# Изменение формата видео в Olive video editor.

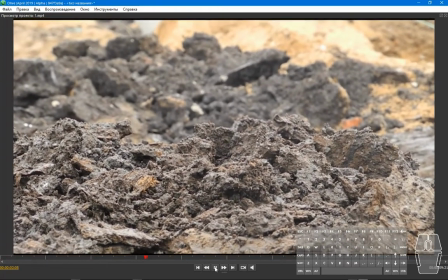5s
всем привет сегодня мы узнаем как изменить формат видео или как добавить черные рамки
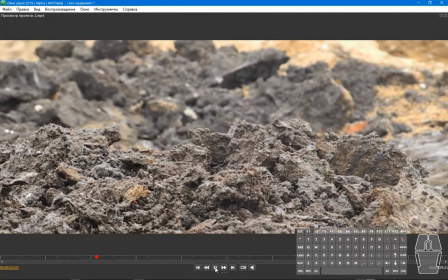15s
еще мы узнаем как это делается правильно откроем
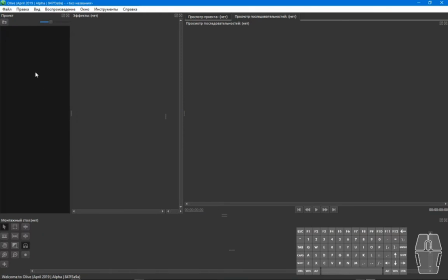25s
наш проект добавим видеофайл
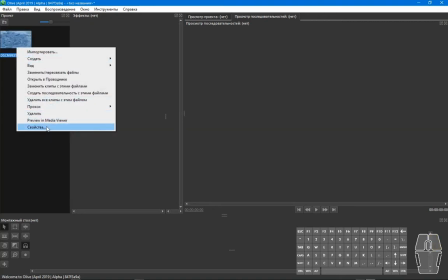28s
свойствах файла обратим внимание на его параметры.
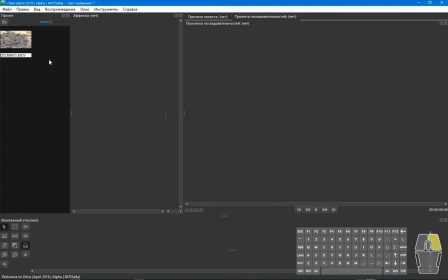37s
Я отключу звук, мне он не нужен здесь. И создадим последовательность.
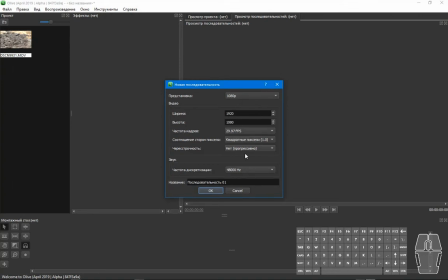45s
Здесь также обратим внимание на ее параметры. Выставим нужную частоту кадров.
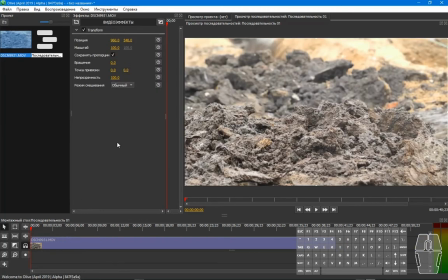54s
Добавим наш файл на монтажный стол. Наша картинка формата 1920 на 1080.
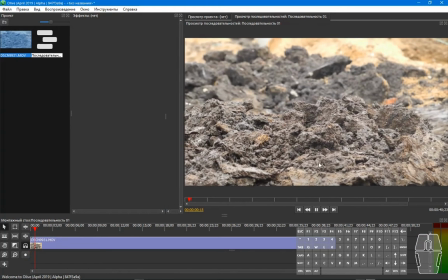62s
Это хорошо, но данный формат меня не устраивает.
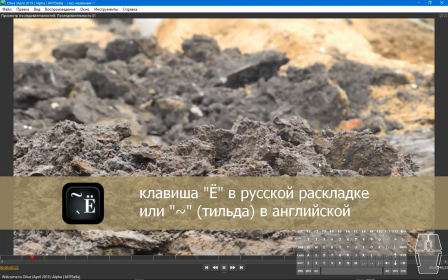67s
При наведенном курсоре на нужное окно, нажимаю на клавишу tilde в англоязычной раскладке, тем самым разворачиваю данное окно для удобства просмотра.
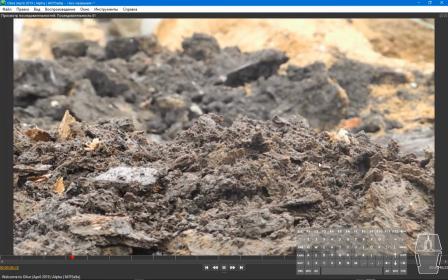81s
Да, все хорошо, на меня он не устраивать некоторые вещи в кадре поэтому я изменю формат
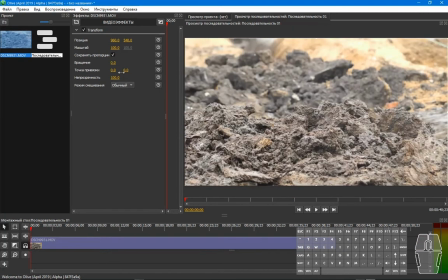89s
выделяем наш файл в эффектах выбираем crop кадрирование
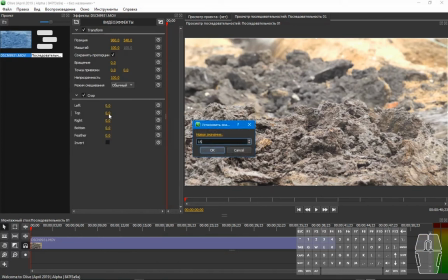97s
и выставляем границы подрезки сверху и снизу
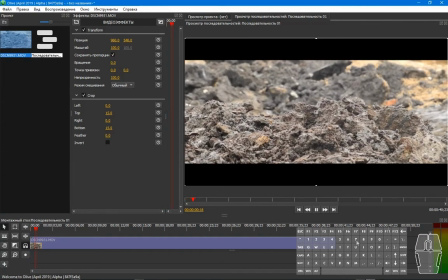105s
тем самым мы добавляем черные рамки и изменяем формат нашего видео все лишнее убрано из кадра и он теперь выглядит опрятней также мы можем эти границы анимировать
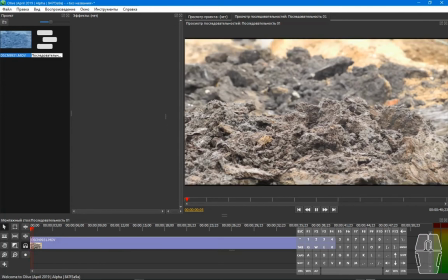126s
придав им некую интерактивность вроде
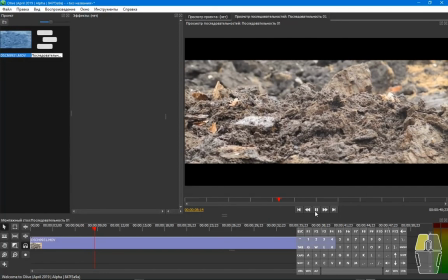133s
бы все неплохо но это немного неправильно да и некоторая последующая коррекция будет неудобна. Посмотрим другой способ кадрирования.
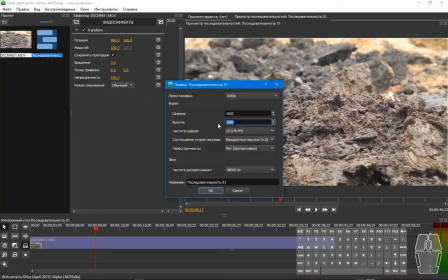147s
Зайдем в свойства последовательности и выставим нужную нам пропорции.
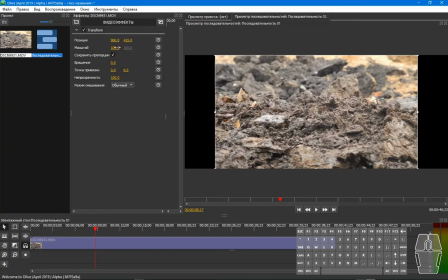157s
Подправим положение нашего файла, смасштабируем.
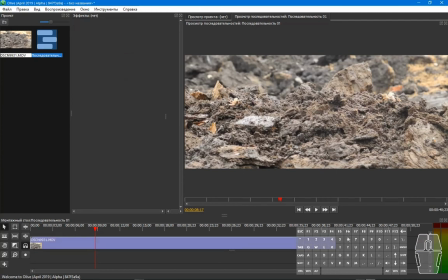163s
Теперь мы видим нужный нам наш формат.
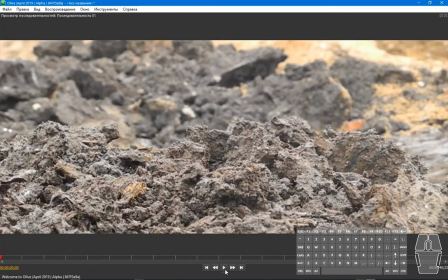167s
Но есть некоторые нюансы которые позволяют нам данный способ подкорректировать
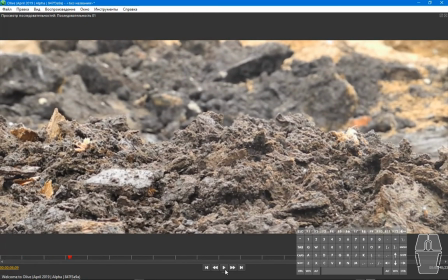175s
например мы в верхнем углу видели
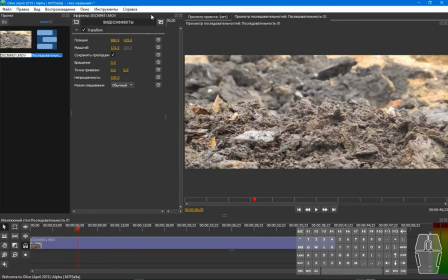181s
ноги проходящего человека мне это не нравится поэтому я просто
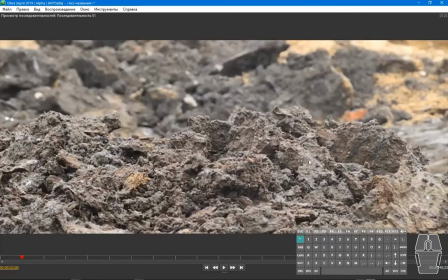187s
меняю положение кадра так гораздо
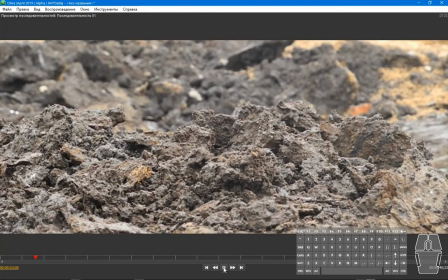192s
лучше при способе кадрирование через кроп нам бы
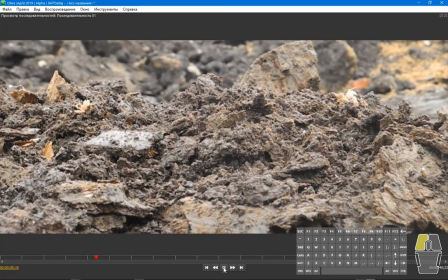197s
пришлось чуть побольше позиции с данным нюансом отправляем
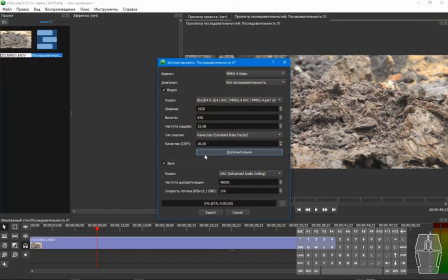203s
наш проект на экспорт я выставляю качество 5
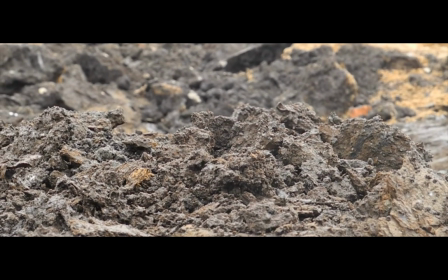208s
всем спасибо за просмотр всем хорошего видео монтажа счастливо